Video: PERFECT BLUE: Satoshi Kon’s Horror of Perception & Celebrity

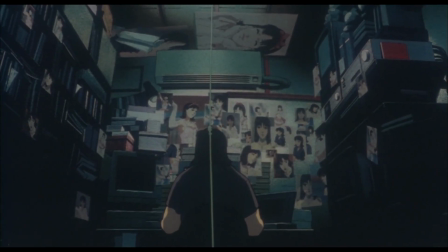[12:26]
The slasher side of Perfect Blue comes to the forefront during its kills and attacks.
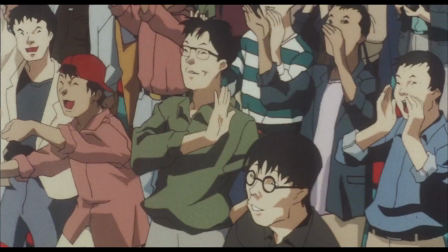[12:31]
Each graphically bloody, but only one shown in full. Like Mimania, these scenes slowly come to the forefront.
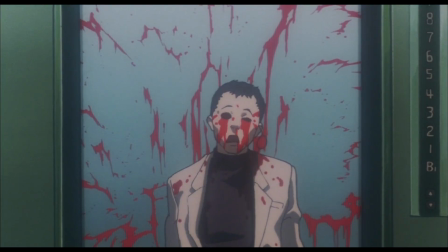[12:38]
First only heard about in the news, then with a victim shown before and after the kill,
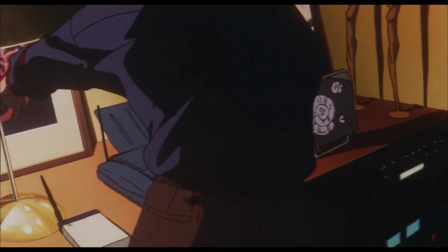[12:43]
and then finally in full when the photographer who took advantage of Mima is brutally attacked, with Mima projected on Mima.
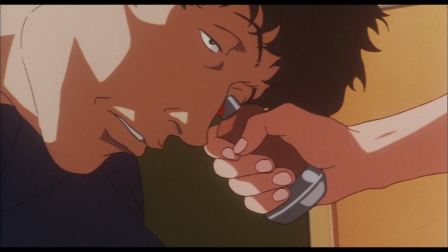[12:51]
In every case, the victim's eyes are gouged out, a vicious rebuttal to these cases of unwanted perception.
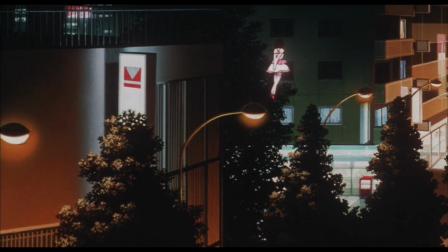[12:58]
Perfect Blue is psychological horror, with losing oneself being its ultimate fear.
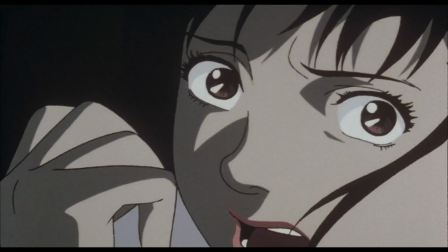[13:03]
But it also leverages the slasher subgenre in its lurking physical threat, first in the Mimania Stalker and then in the film's final attack.
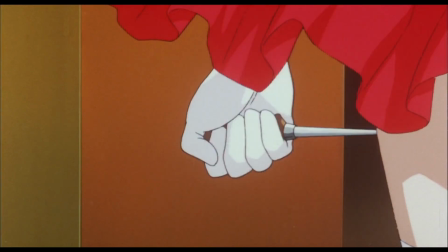[13:12]
In both cases,
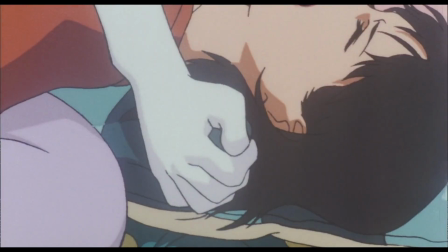[13:13]
it's the threat of physical penetration in the form of the killer's use of a screwdriver that translates the sexual threat posed by the many men around Mima.
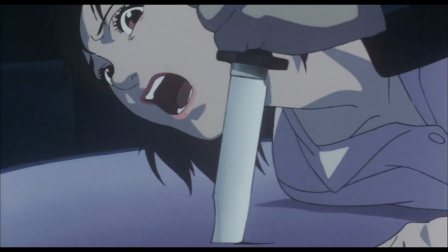[13:21]
It's physical and psychological violation combined in one, making the metaphorical threats of the slasher their most literal.
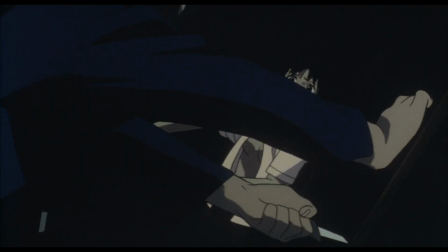[13:29]
That stark real-world threat is what ultimately snaps Mima back into reality.
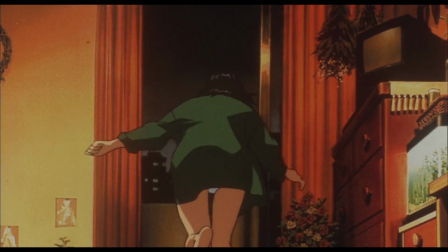[13:34]
It could have been easy to make Perfect Blue fall into a simple category. Oh, it was all a dream.
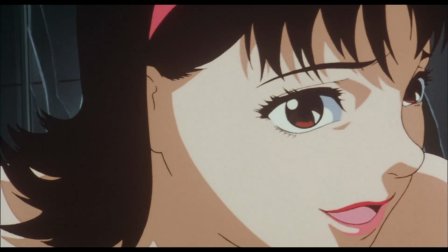[13:39]
Or it was just in her head because she's crazy. Instead, Kon's story collides the psychosis that breaks apart a mind with the reality it impacts.
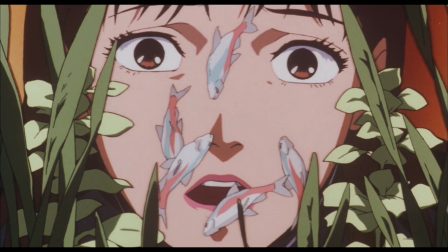[13:48]
The result is that we're given answers as to what was real and what was not, but still left to make our final judgments.
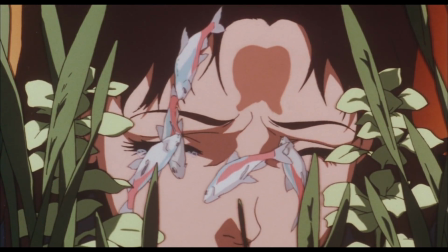[13:54]
The source of Perfect Blue's biggest scare is that our submersion into Mima's
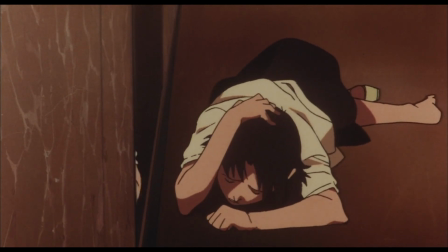[13:59]
unraveling mind has hidden that what we've been experiencing is a shared psychosis,
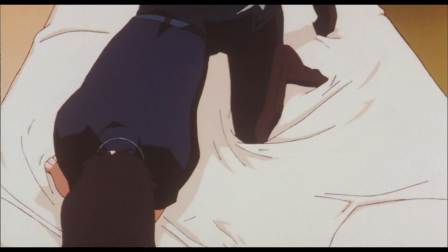[14:04]
a folie à deux, and even perhaps a folie à trois.
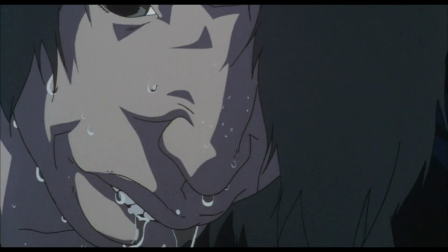[14:08]
Mima's fight with her stalker demands that she takes hold of reality and beats him with a hammer to survive.
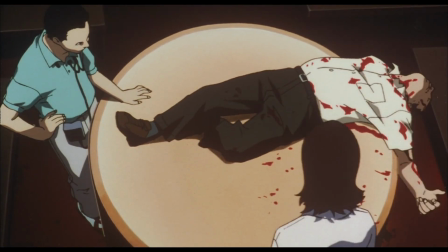[14:14]
Even then, the similarities between the attack and a Double Bind scene make us question what we've seen.
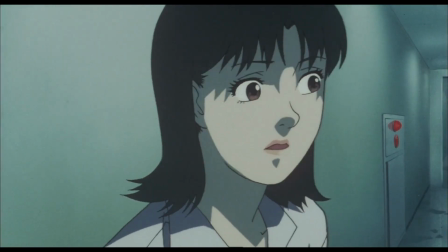[14:20]
We've been so focused on trying to determine what's real and what's delusion in Mima's mind,
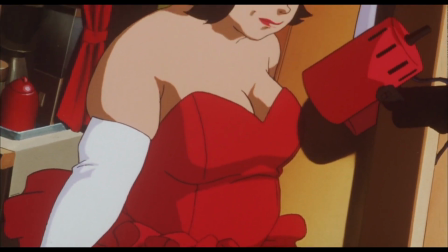[14:26]
and dreading the closing threat of Mimania, that we've failed to notice the true terror of her manager, Rumi,
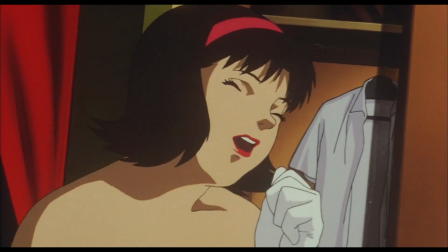[14:33]
creator of Mima's room. Dressed as pop idol Mima in a perfect recreation of her room, and now believing herself to be the real one.
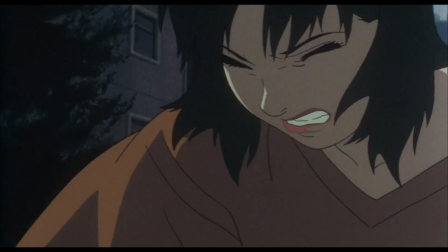[14:41]
Determined to kill the imposter that dared ruin her image.
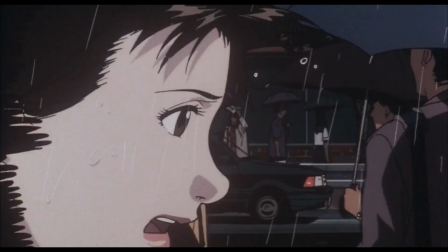[14:45]
Seeing the reality behind the illusion of virtual Mima reorients our perceptions of prior scenes.
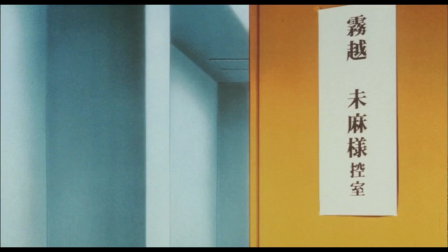[14:51]
Was Rumi hiding in plain sight the entire time? Or was it all an illusion?
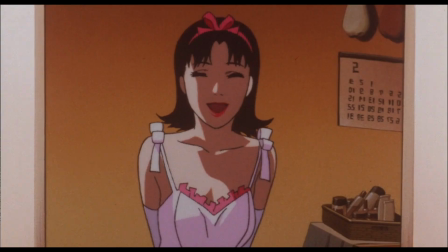[14:55]
Reality and hallucination blur without any way to truly delineate the two.
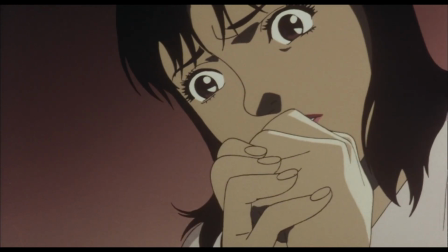[15:00]
By the start of its third act, we're utterly convinced that Mima must be the killer.
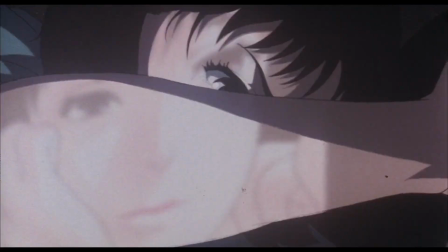[15:04]
How could we not accept this after Kon shows us Mima herself killing the photographer?
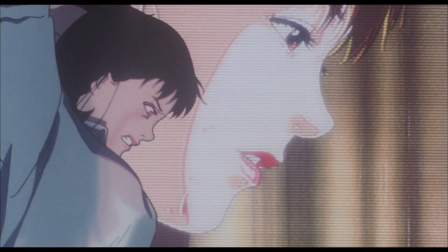[15:10]
But in a film filled with masks, even a killer may not be who we see.
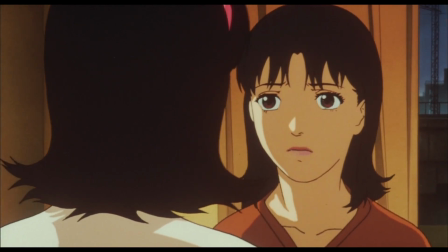[15:15]
The final battle between images of the self, fake and real, perfect and human, killer and survivor,
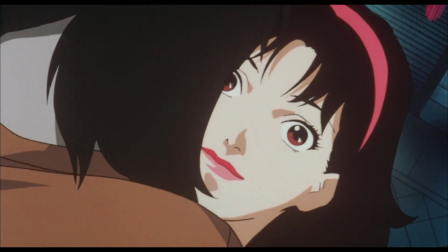[15:21]
is warped by Mima's delusions, turning Rumi into that perfect, glowing virtual image we've seen so much.
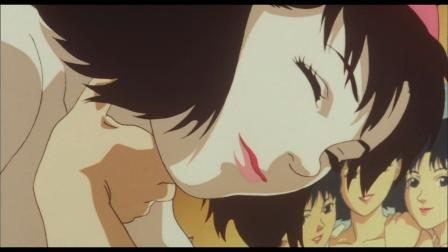[15:29]
Even then, glowing delusion is forced back into dull reality for a moment, choking Rumi back into herself,
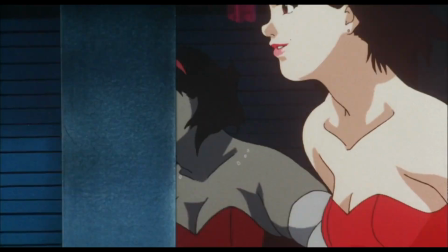[15:35]
seeing her panting, sweating reflection behind the floating idol, and finally shattered when Mima rips off her wig.
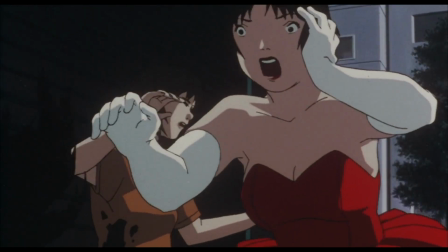[15:43]
Reality and psychosis are so inseparable for Rumi that she unthinkingly impales herself on shattered glass.
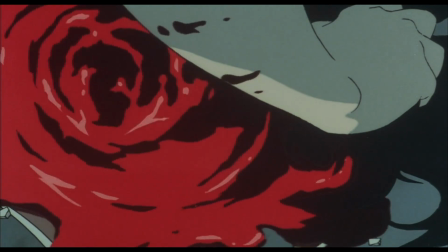[15:50]
Once again, reflections pierce delusions. In the final moments of the fight, Mima comes to terms with herself.
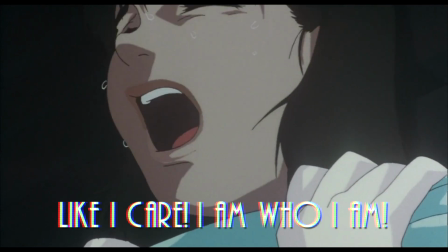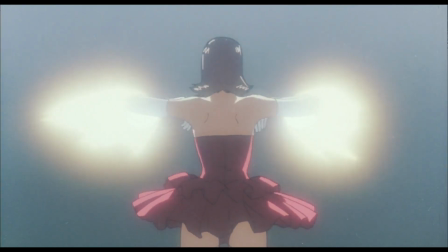[16:04]
And in being able to understand reality,
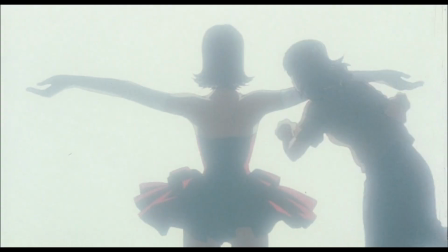[16:07]
she saves the delusional killer from being hit by a truck, which Rumi sees as stage lights.
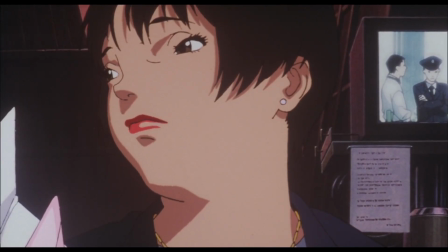[16:13]
You see, Rumi was once a pop idol too, but never succeeded and eventually settled into being a manager,
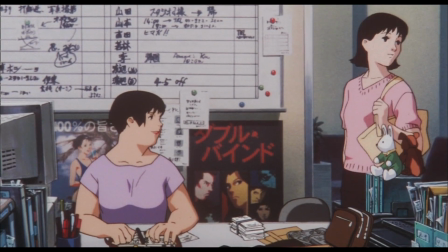[16:21]
vicariously living out her dream through Mima. And when Mima threw that away, it was too much for Rumi to handle,
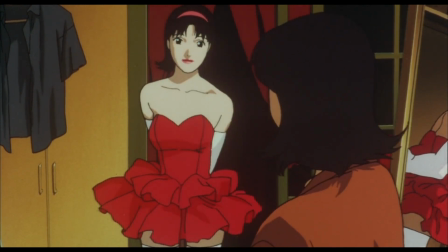[16:27]
igniting an undiagnosed dissociative identity disorder that created her Mima persona.
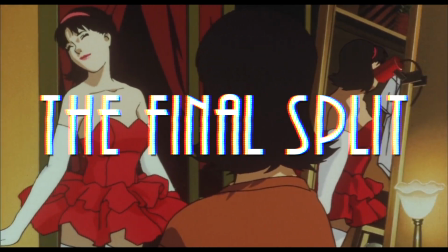[16:33]
The final split. Everyone has dreams.